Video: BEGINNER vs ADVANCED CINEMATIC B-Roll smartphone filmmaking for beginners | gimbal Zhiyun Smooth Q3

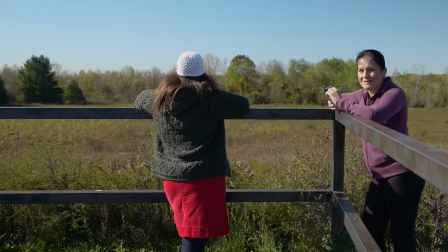258s
There are 2 mistakes which people can make at this point, and I did this clip on purpose. One was when she was just looking over without any emotion. She's not actually enjoying the location.
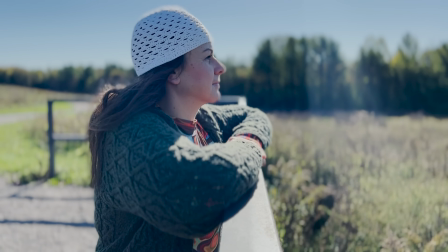269s
She's not in the mood and in the location. When you are directing someone like that, you have to actually tell them, because they won't know how to feel.
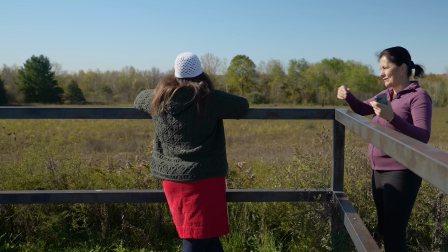276s
So you have to, I'm gonna show you very soon how to talk to your friend.
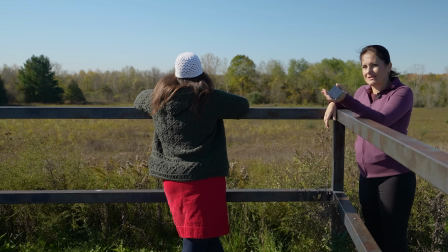280s
The second mistake would be that everybody is so crazy about the cinematic mode on the iPhone 13 Pro,
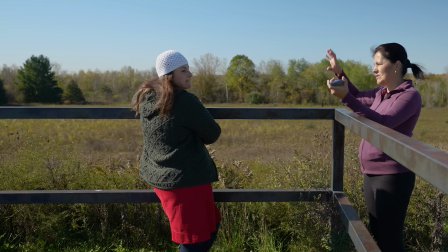287s
but you can make it a little bit way too milky, the background way too soft.
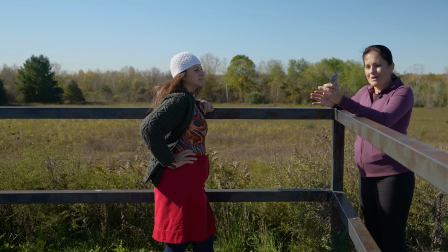292s
You don't want that. When you are saying a story, it doesn't matter. You can have a little bit of a sharpness to actually show the location. But at the same time, when you're gonna make it way too soft, you will introduce these very ugly edges around the person.
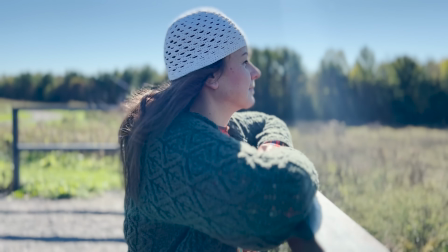306s
So you need to bring the f-stop a little bit higher.
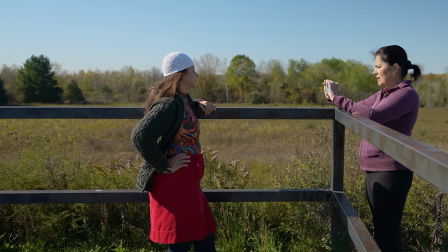309s
So I'm going to bring it, instead of right now it's 2.0, actually I'm gonna bring it all the way to
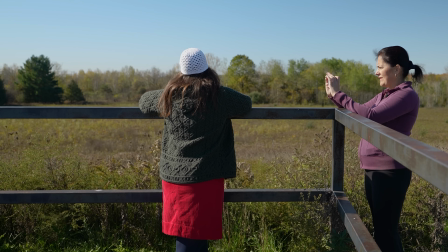f6.3 or even more, f7.1. Now I'm still seeing the background a little bit blurry, but I actually see a way better picture of her.
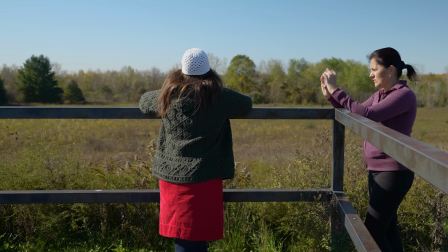331s
It's now more getting those edges which are a little bit smudged. So you're really enjoying,
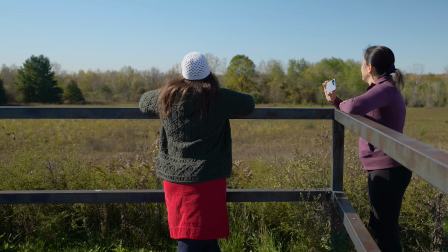338s
and just like you can do this and look over and just breathe it in, close your eyes, head up, and just like really, and then just look around, you know, and you can do, Janka, you can do even like one of those just to look around and just like be in a moment, like really, really enjoying.
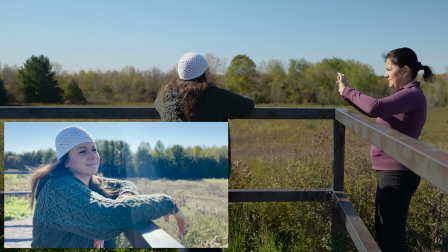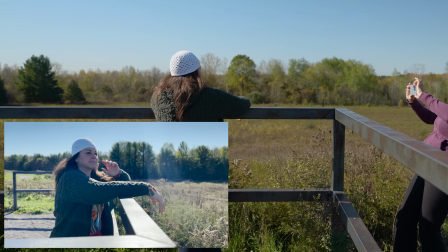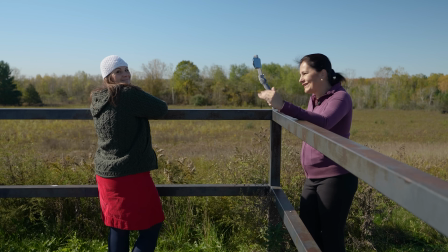364s
And as every single story has a beginning and middle and ending, the middle, I like to start always kind of slow,
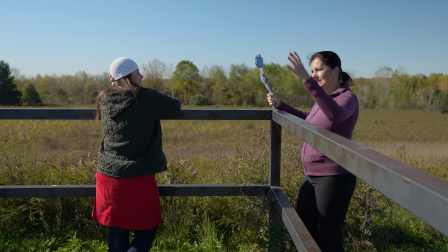371s
and then the middle should be the most energy, and then it kind of goes down and ends slow. This is the last shot. I'm gonna do it right now because we're gonna move on to different locations. It's gonna be pretty similar as she started. Now she's gonna be actually going away from the location. I'm gonna show the nice landscape.
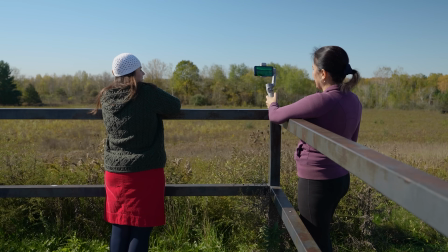390s
I'm using ultra wide angle lens for this, again filming in 30 frames per second and using locked mode.
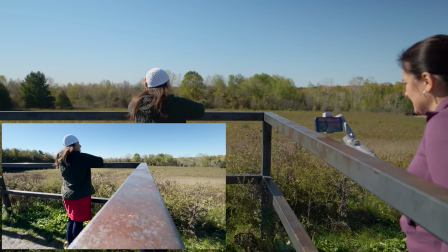398s
1, 2, 3.
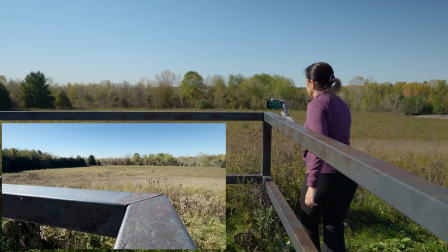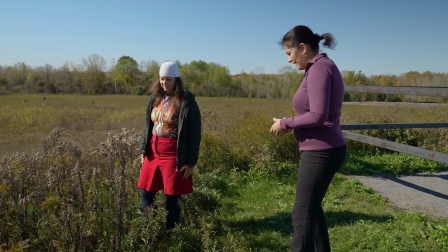408s
Detail shots are next. I'm gonna do them handheld. For this one I'm filming in 60 frames per second.
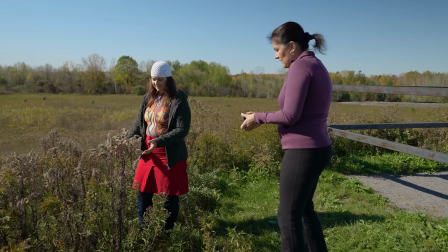413s
I don't want too much of a slow motion, just slower motion is fine. I'm actually using just a standard lens.
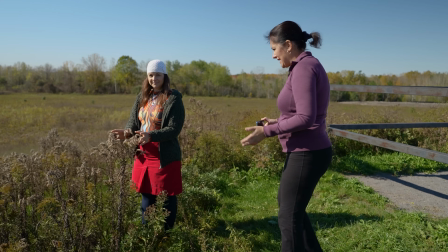419s
I'm not using cinematic, I'm using the standard lens.
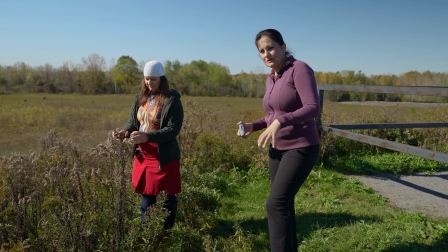424s
Generally on the iPhone 12 Pro I was using telephoto, but with this one, now that the close-up is even more close-up, to be honest, not liking it that much.
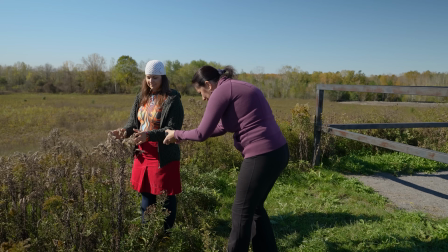433s
I'm back to standard lens and I'm finding that I'm still getting the blurry background anyways.
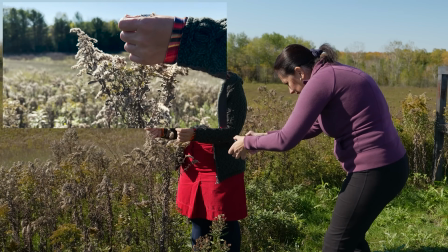439s
Squish it as you're going up and let go. Perfect, again.
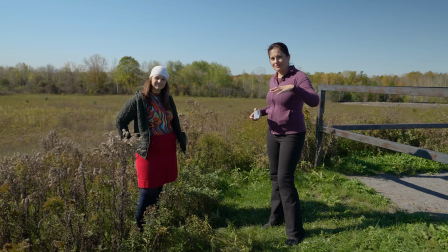448s
It's good to mix also environment with your friend as well, not to only show your friend.
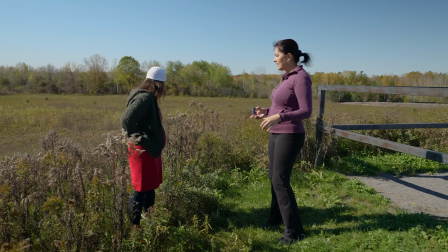453s
So I'm gonna do a few shots just of the greenery around, well, the brownery, or what would you call it now?
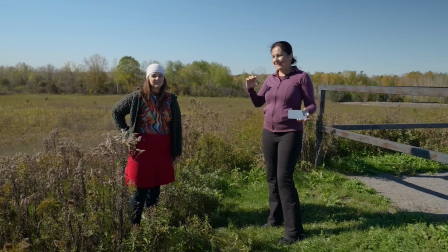459s
Brownery. Just like close-up shots of the plants. Binary. And then we'll connect it together with some movement as well.
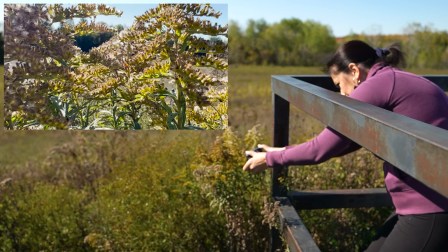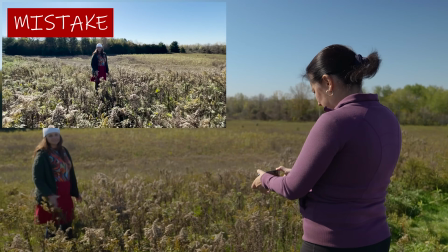473s
And I'm starting with a shot which might not be exactly the right shot.
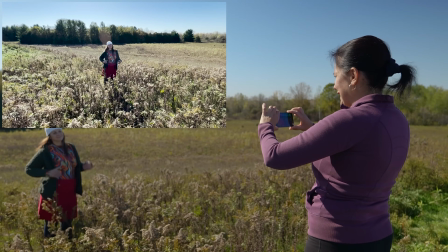479s
Most of the people will grab their phone and shoot from the eye level like this, and perhaps even select the wrong lens.
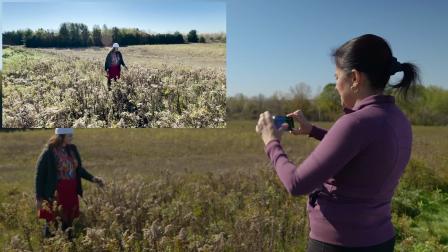488s
Right now I have ultra wide angle lens, which is not doing much of a justice. It's showing a lot of the plants.
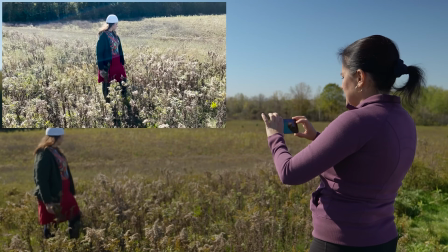493s
There's no intimacy whatsoever. The friend is very little. If I switch to standard lens, she's closer, but still there's no intimacy.
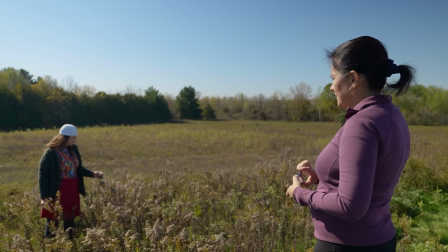500s
It's not really doing much of a cinematic feel. What you want to do instead, you want to shoot through stuff.